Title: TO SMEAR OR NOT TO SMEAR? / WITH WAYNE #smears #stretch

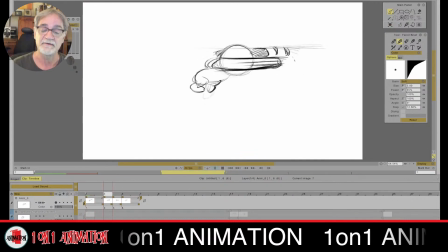(49:04)
It does. It reads a little bit better. So what I mean by that is when you're done and you tie down your drawings and everything, it's going to read much better. I'll also come in here, and the thing that is,
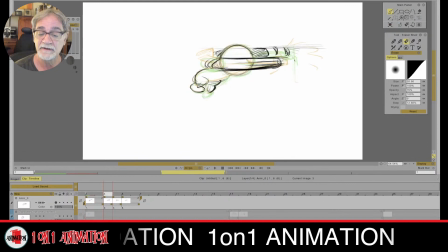(49:22)
I'm going to make the shapes much more clear, where we don't see the underdrawing. It's going to help it too, because that shape is going to be very clear.
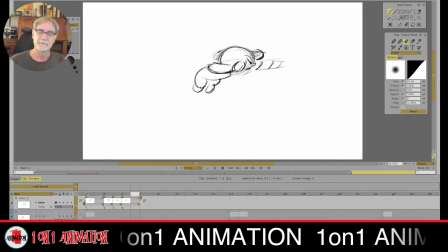(49:44)
And now let's take a look. So there you go. That's one way to do it. Like I said, with the body, I would have the body moving up as he's doing it, or just a better pose. But as far as what you can get away with,
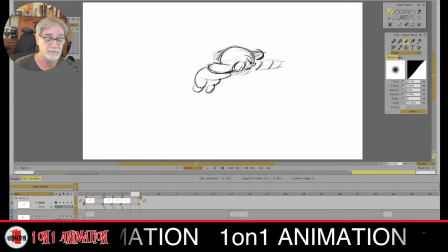(50:04)
remember, again, what I did was I put those transitional drawings, meaning the number 2 and 3 drawings, I put them on ones. Let's take a look if I do this all on ones.
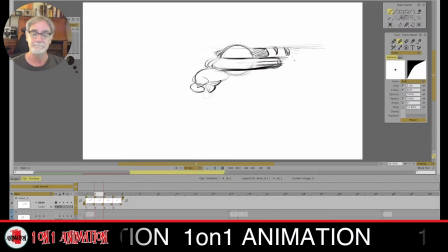(50:17)
It will still work. It's just going to be super fast. And you'll see that in animation. Again, we're feeling this more than actually seeing the individual drawings. I hope that makes sense. Okay.
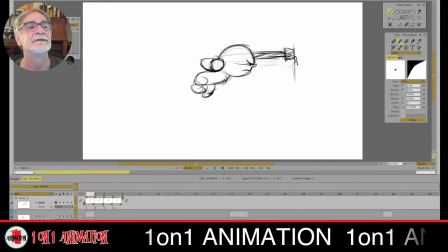Matthews asks, what do you think about using video reference when animating a scene? Thank you so much for your videos and live streams. You're very welcome. Video reference is great.
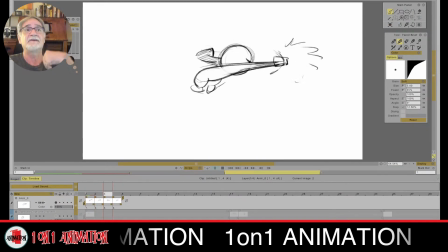(50:56)
That's how you learn. That's how you learn. And when I say video reference, I mean live action reference. If you're drawing animals or something you're not that, whatever the subject matter is,
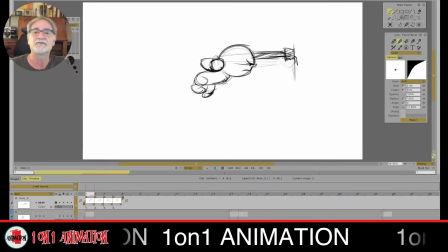(51:13)
always first use the real thing. Go to reference first, so you have an understanding of it. You know, I've been drawing cartoons for so long. This is kind of annoying. I've been drawing cartoons for so long, especially, you know, these kind of generic cartoon characters like this.
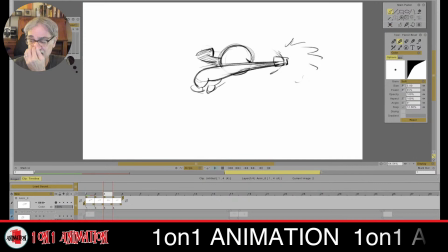(51:32)
It's just very simple for me. But if I'm going to do a scene of an action that a pole vaulter, let's say, in the Olympics, I would have to study live action of it, because I've never done that before in my life.
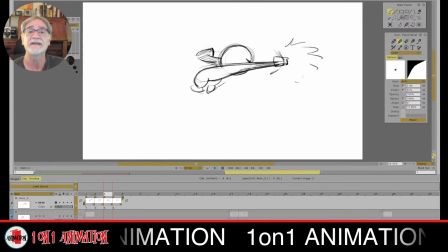(51:51)
I've animated some scenes of characters surfing. I used to surf, so I could feel and I understood that sort of movement because I had done it for so many years.
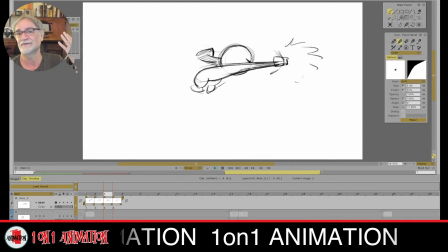(52:05)
But if it's something new, I will first study any kind of reference. Very important. And even if you're just drawing, forget about animation. If you're drawing,
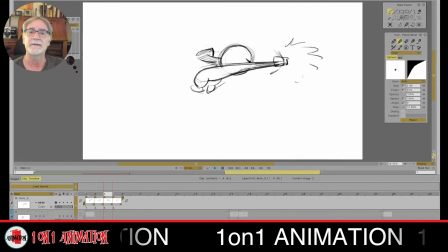(52:20)
let's say a chair, a certain type of chair, you know, one that's from 1960s in comparison to one that was from the 1930s. You got to go to the reference. See what the real thing is, even for something as simple as a chair.
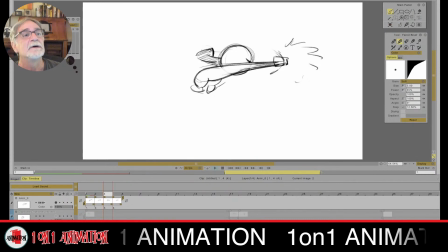(52:40)
So always use reference. You're welcome, Leonardo. Chris. Oh, dude, these are Chris. These are on ones right here.
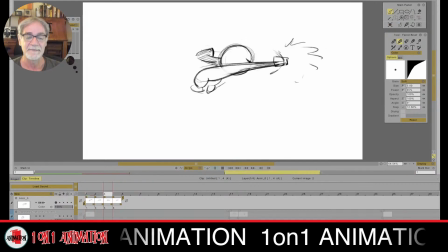(52:58)
That's ones right there. That's my buddy Chris. As you can see, Chris, those are just 4 drawings right there. That will work.